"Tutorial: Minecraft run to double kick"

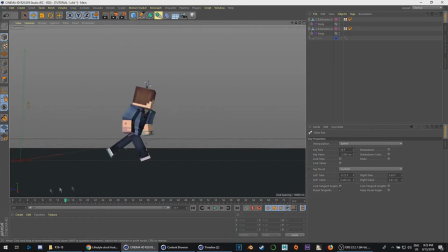12:27 But normally when you're trying to do jumps and stuff, and he's just kind of standing in place, there's obviously a slow anticipation to it, unless you're just doing a regular hop. But if you're doing like a hardcore jump, like a very long jump, then I would recommend doing like a longer anticipation, because that like shows that you're using more force to push yourself.
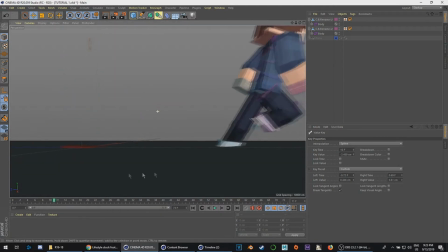12:45 When it comes to like keeping momentum of the run and jumping right off that, you can't really show much.
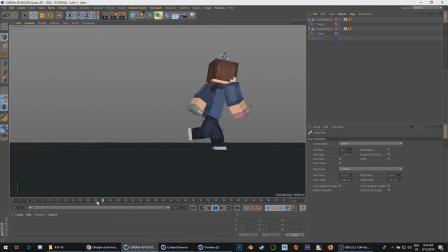12:50 There's not enough time to have that much anticipation. So, yeah, I wasn't really able to show it here.
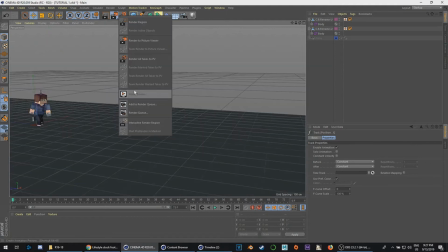12:56 But that's basically that. So, let's make a preview. Hardware.
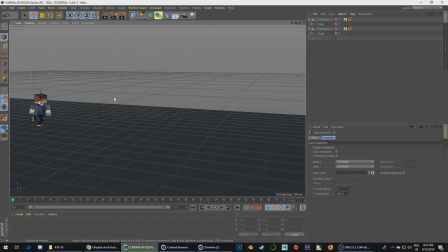13:09 And 273. Now, this is usually what I like to do whenever my like Cinema 4D is running kind of slow. But basically, oh, this is crappy quality. Let me just do it again. So let's make this like 1920. Okay.
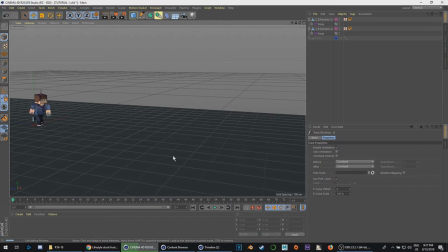13:29 So this basically allows me to look at the animation in real time, like 30 frames per second, because right now it's running really slow, obviously.
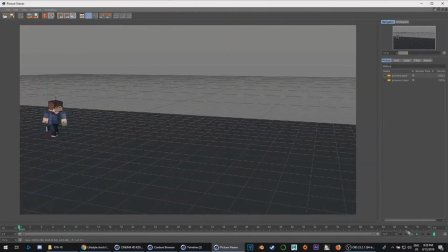13:36 But this is the actual speed. So,
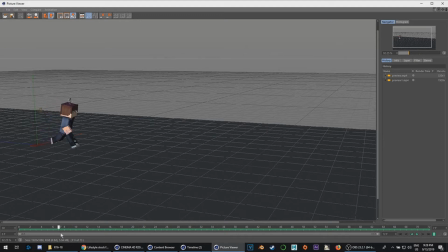13:45 as you can tell, so the upper body rotates towards your leg that's on the ground. That's kind of how runs and walks work in general.
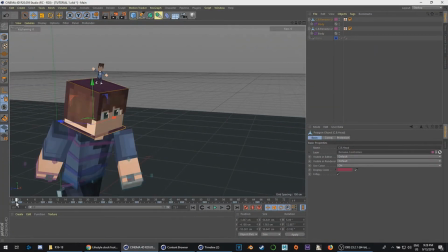13:53 And whenever I do a run, what I like to do is, in order to make it feel like there's more weight attached to it, I like to have a little rotation in the head every step.
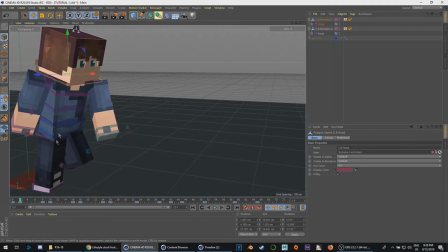14:01 So like either 1 or 2 frames forward, I rotate my head down so it has a little bounce.
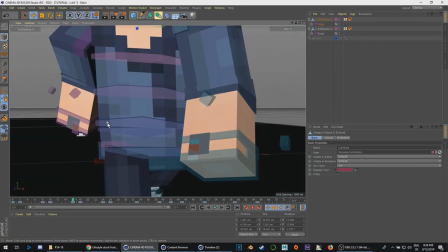14:08 That's just a little extra thing that I like to add to my runs, and well, walks included, but not as often.
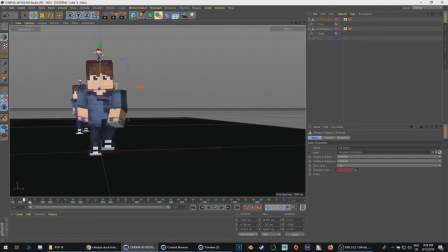14:14 Not like as exaggerated in walks, because walks are kind of slower. And obviously I also like to rotate my head forward, so that it's looking kind of forward the whole time, instead of like kind of instead of rotating with my body.
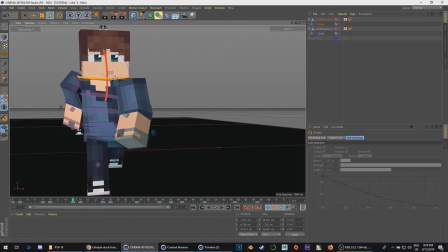14:29 It's supposed to rotate where it's looking.
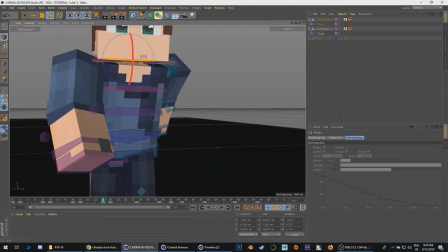14:31 Usually when you run in real life, your head's kind of stationary, looking in a direction, which is what I like to do
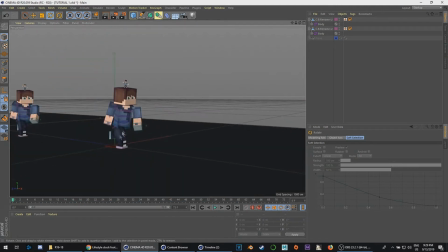14:42 usually in my runs. But yeah, there's that. So that's kind of how you do a run cycle.
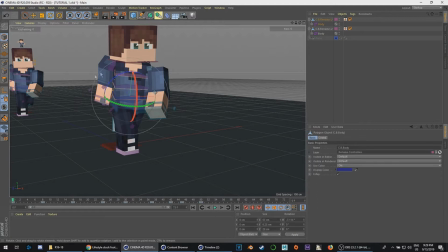14:49 You do the bounce, and then obviously you rotate the like when it comes to the other parts of the body, you do the same exact thing. You rotate them towards the leg that is forward, and that's really it.
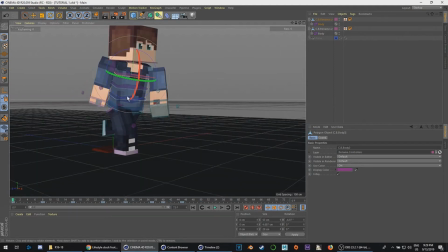15:03 Honestly, you just do it a little bit, a little less here, a little bit less here, and then even a little less here,
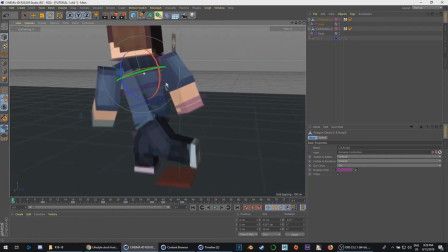15:08 just to have a little bit of like a differentiation, so that it's like you can tell it's kind of curving. You want curves in your animations.
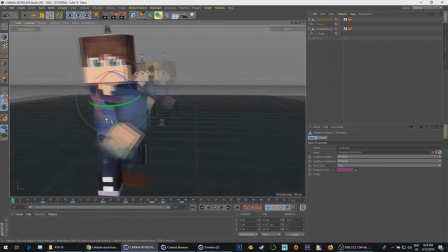15:15 You don't want anything to be completely straight. And then also one last thing I like to do is in my shoulders.
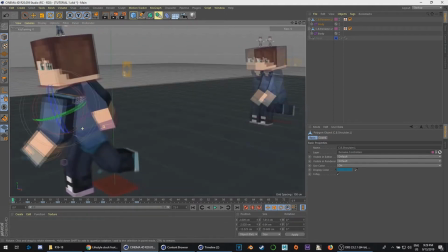15:24 I like to rotate them the one that's the hand that's forward, opposite to my forward leg.
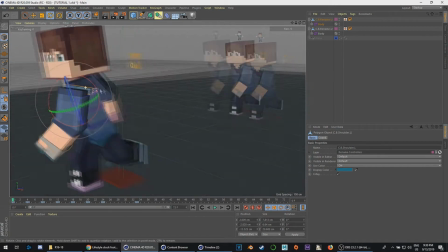15:30 I like to move that shoulder forward, and the other shoulder I move backwards.
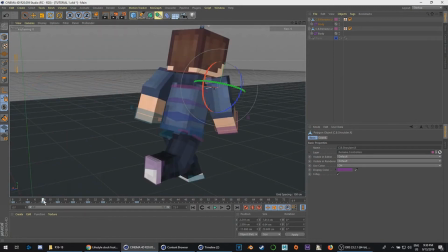15:34 And then 8 frames in, I do the same thing.
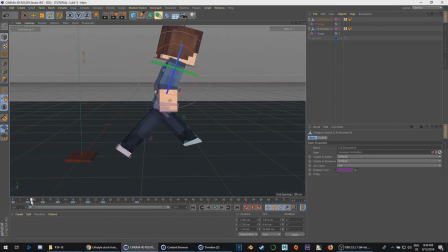15:37 And also, what I recently started doing is I like to also midway is when the arm that is about to go forward,
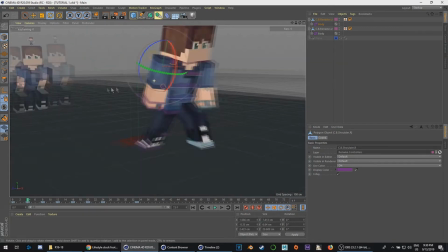15:46 then for the next step, I like to bring him up, while the other arm other shoulder I like to bring it down.
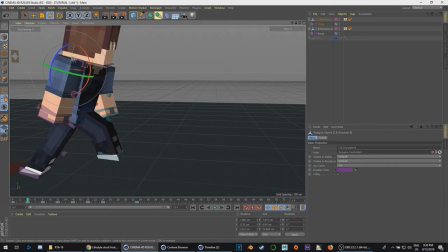15:52 Not the arm, the shoulder. Not like a circle, but it goes forward and backwards more, but it goes up and down a little bit as well.
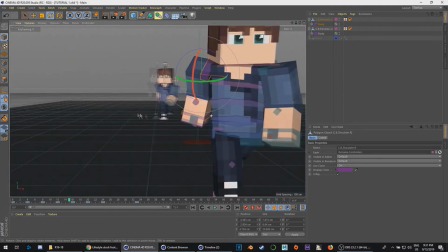16:00 So I recently started adding that as well. It's not very obvious, obviously, because obviously it's not very noticeable,
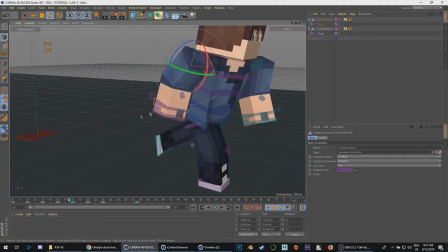16:08 but you don't want it to be super noticeable because otherwise it'll kind of just take people out of the actual animation.
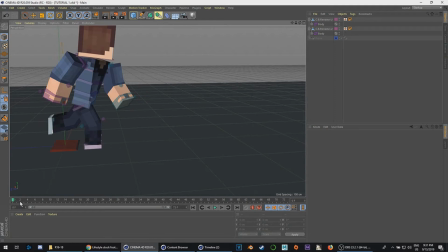16:14 So I have that's just a little bit of an extra thing that I like to add in my animations. Now let's get to the jump part.
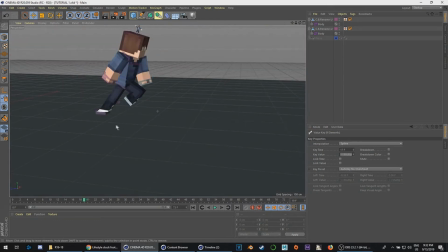16:20 Now when it comes to jumps, what I like to do, and you'll probably notice me in the if we've watched the speed animation at the end,
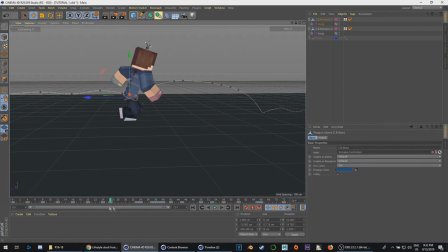16:26 I like to start with I start with the torso the whole time. Like I begin with the torso, and I go to the highest point.